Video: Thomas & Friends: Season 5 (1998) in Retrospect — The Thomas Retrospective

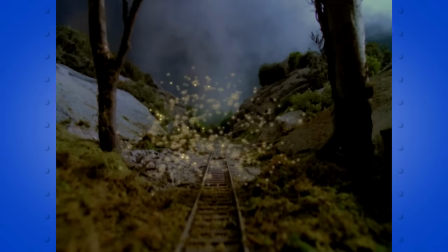492s
There's a lot of stories that deal with ghosts and the paranormal this year.
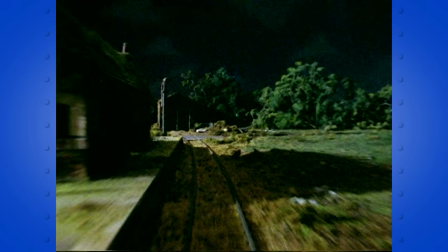496s
There was also a lot of focus on Toby's old line this year, showing places that we haven't seen since Season 1, like Arlesdale End.
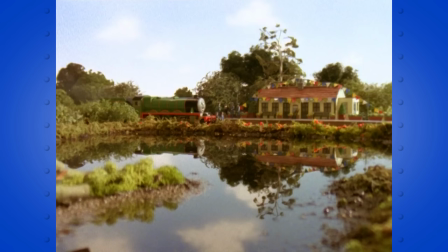503s
The theme of once old and lost, but found and made new again,
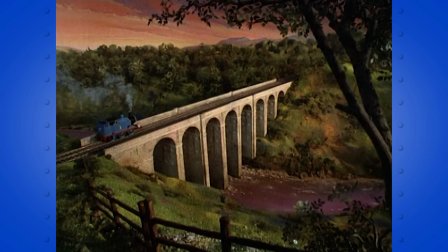509s
was absolutely a running theme throughout all of Season 5. Each season seems to have something unique to it in how it was filmed.
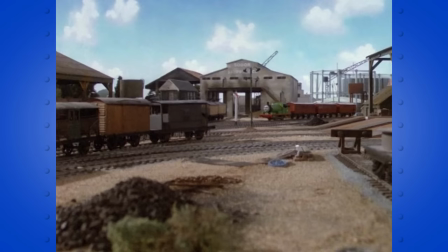517s
Season 1's thing was a static camera with details in the foregrounds of wide shots to make the sets look like paintings.
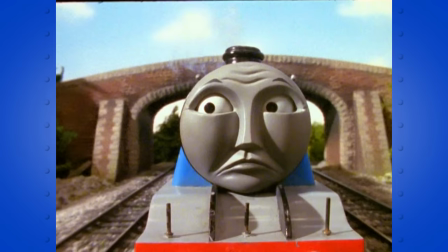524s
Season 2 loved moving the camera around and playing with panning shots, etc. Season 5's thing is straight-on character tracking shots.
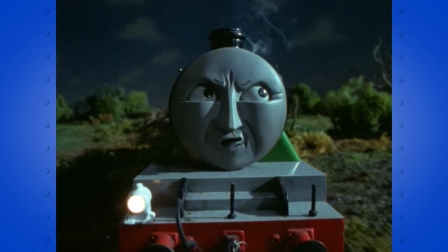532s
Countlessly over this season we get shots of the camera placed directly in front of a character as they're traveling.
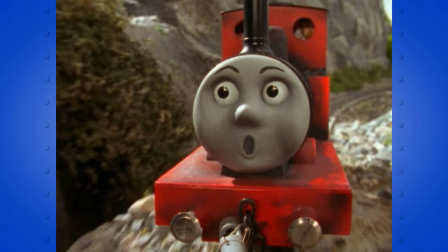539s
They've done this sort of technique before, it's not really new, but they've never done it at this scale, and they do it so sparingly after this season too.
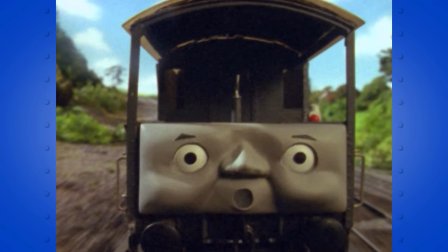547s
These head-on shots are honestly quite intimidating, especially when the character is traveling at speed.
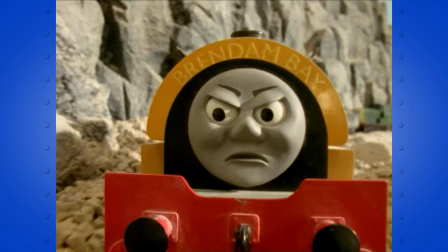553s
You get a nice sense of the weight and power of the engine when it seems the camera is attached to it.
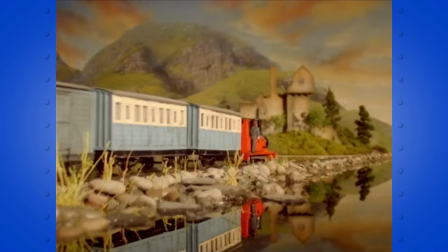558s
Season 5 loved its tracking shots. When it comes to sets, I think design-wise, Season 4 was the peak of the series.
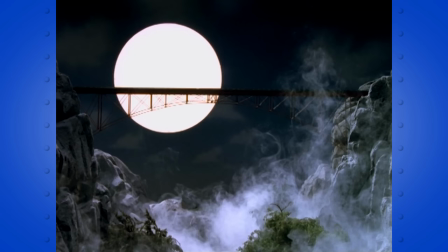567s
Nothing really beats those beautiful mountain-wonderland scenes from that season. Though, I will give Season 5 credit.
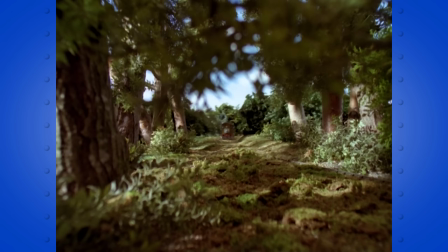574s
It does create some breathtaking frames at times. These ones of Toby in the Forest come to mind.
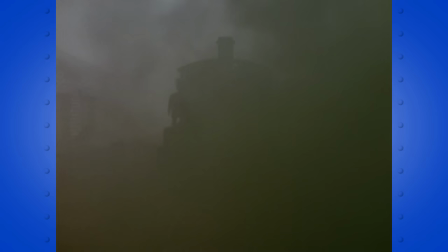579s
And not to mention how impressive some of its stunt sets are. I guess the set design comes down to the type of season that they were making.
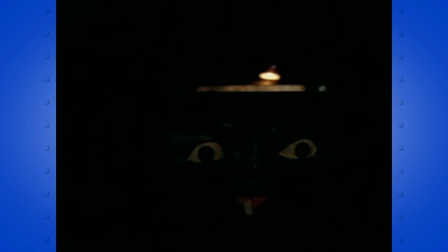586s
Season 4 was all about being comfy and taking in the scenic places the little engines traveled to, while Season 5's goal was more to be exciting and adventurous.
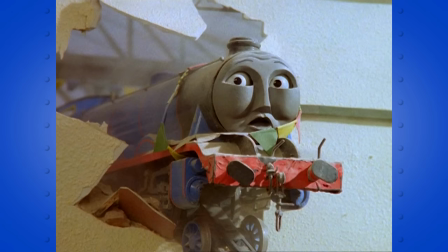596s
The sets were designed with stunts in mind, more so than creating a pretty frame.
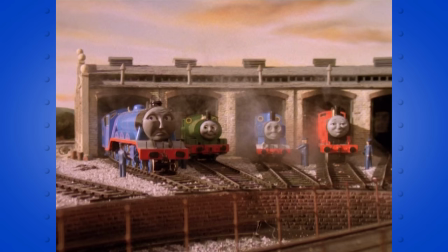601s
And perhaps it's a bit unfair to say one is better than the other.
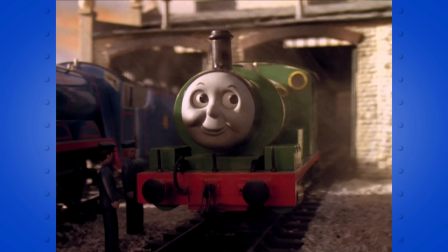605s
I will say this though, the engine props themselves look the best in this season.
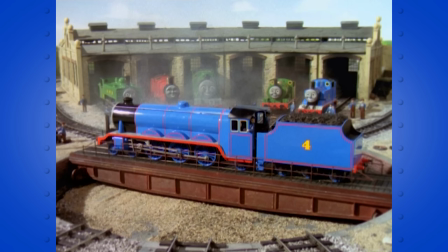611s
I don't know what shades of blue and green they used on the main characters, but those slightly darker shades make them look the best that they have ever looked,
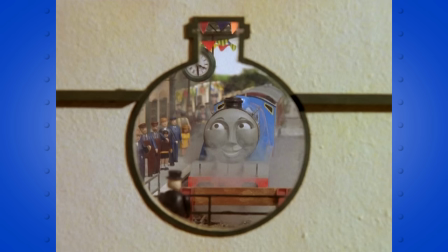619s
complete with that glossy sheen. They look so real, the least toy-like of any season.
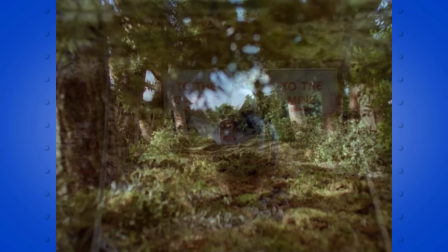626s
Let's talk about the score. The score this year sounds so cinematic, varying so much depending on what type of episode they're making.
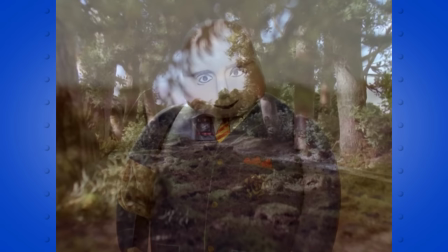636s
Sometimes it's adventurous and atmospheric.
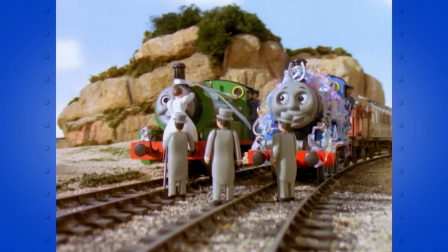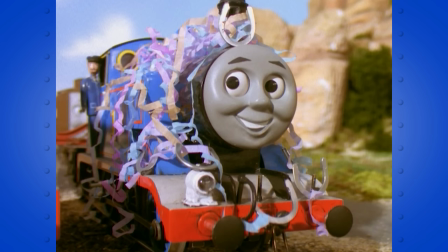644s
Sometimes it's cute and whimsical.
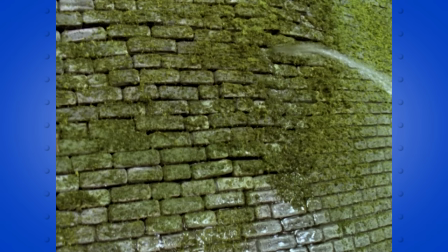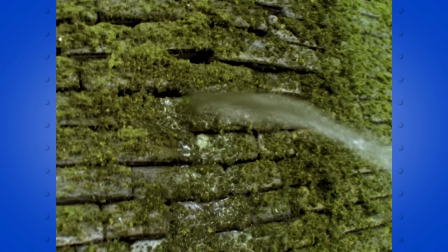652s
Sometimes it's tense and heart-pounding and never lets up.
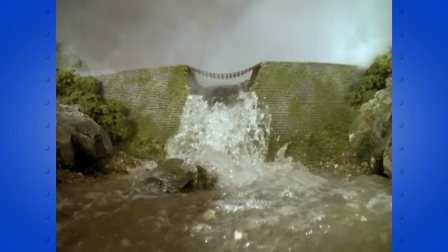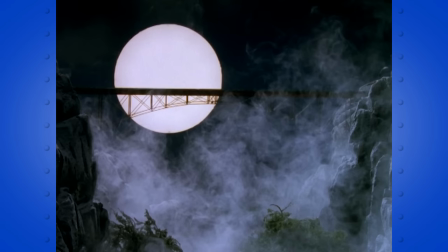664s
Sometimes it's mysterious and downright creepy.
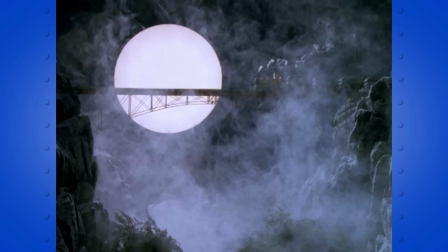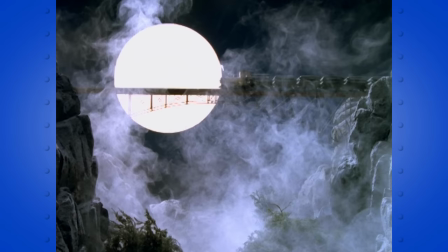673s
The range Mike O'Donnell and Junior Campbell implemented in the score this year is nothing short of awesome.
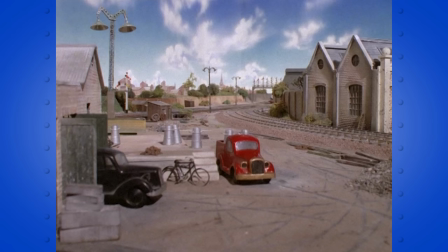681s
I've made this comparison before, but the music itself is a subtle reflection of the characters and their series-long arcs as well. Compare Thomas' theme back in Season 1.
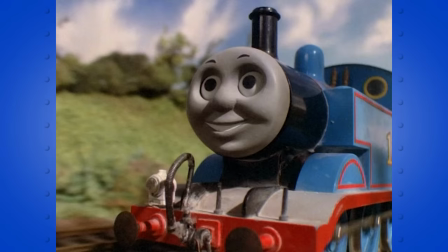696s
It's very fast and playful, very forward-moving, reflecting Thomas' youthful, impatient, cheeky, eager character back then.
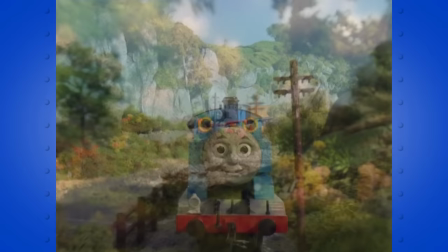704s
And as the seasons go on, the theme becomes slower and more orchestral as he grows as a character and gains some humility.
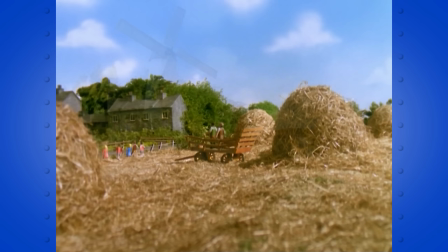713s
The theme now in season 5 feels so masterful, made completely up of an orchestra.
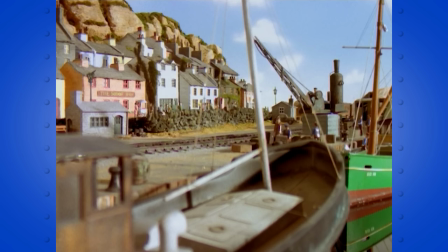718s
It's so much slower and grander and fuller, reflecting the more mature, cooled down and experienced character Thomas is now.
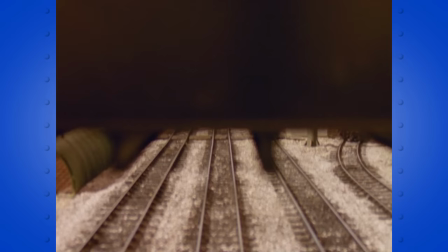728s
I love the musical storytelling of classic Thomas. The score's evolvement over time alone tells a story in itself.
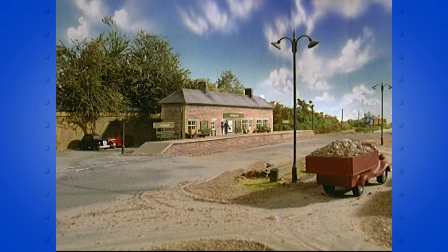738s
Let's talk about the narrators this year.